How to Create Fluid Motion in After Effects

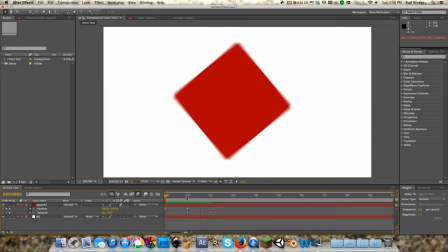So yeah, this is what we have right now, and it stops abruptly.
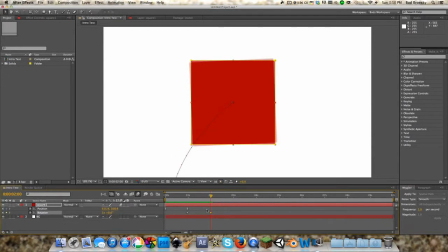Motion blur will also help with showing, or it'll also help with kind of creating the fluid motion feel.
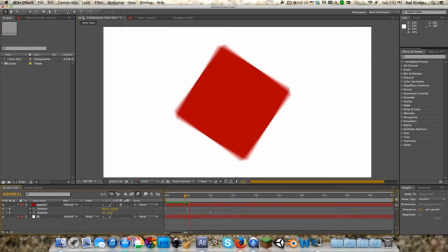Sorry, I lost my words there. But right now, as you can see, I added an easy ease into this last keyframe here, and this is gonna kind of fluidly stop the rotation. So flies in smoothly and it starts and stops smoothly.
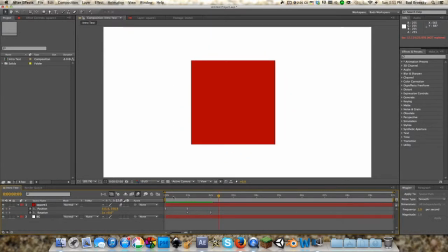So yeah, that's pretty much it for how to create fluid motion and realistic looking motion using digitally added elements such as this cube. If you guys want any more tutorials like this, make sure you comment below. I might even do some before Christmas.
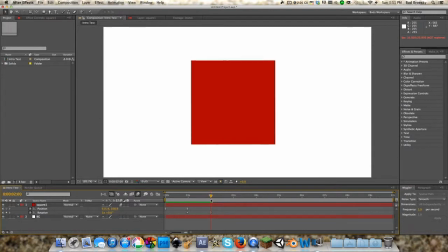But yeah, thank you all for watching. Once again, my name is Bud. This is Photo Yellow Digital. And make sure you tune in for tomorrow's episode, Christmas with Photo Yellow Digital, which is probably going to be something similar to this, but not quite.
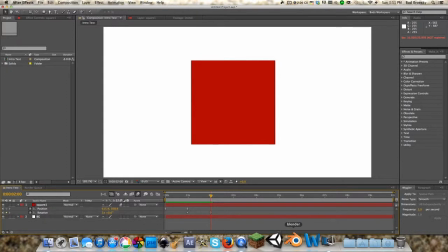I'm debating whether I should be doing some Blender 3D motion tracking or doing something in Photoshop. So I guess you guys will find out tomorrow. And yeah, Merry Christmas. Have a Happy New Year. I guess that when that comes around. But yeah, whatever.
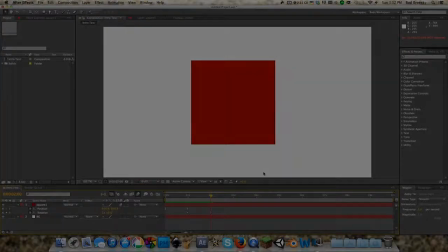I'll see you guys tomorrow.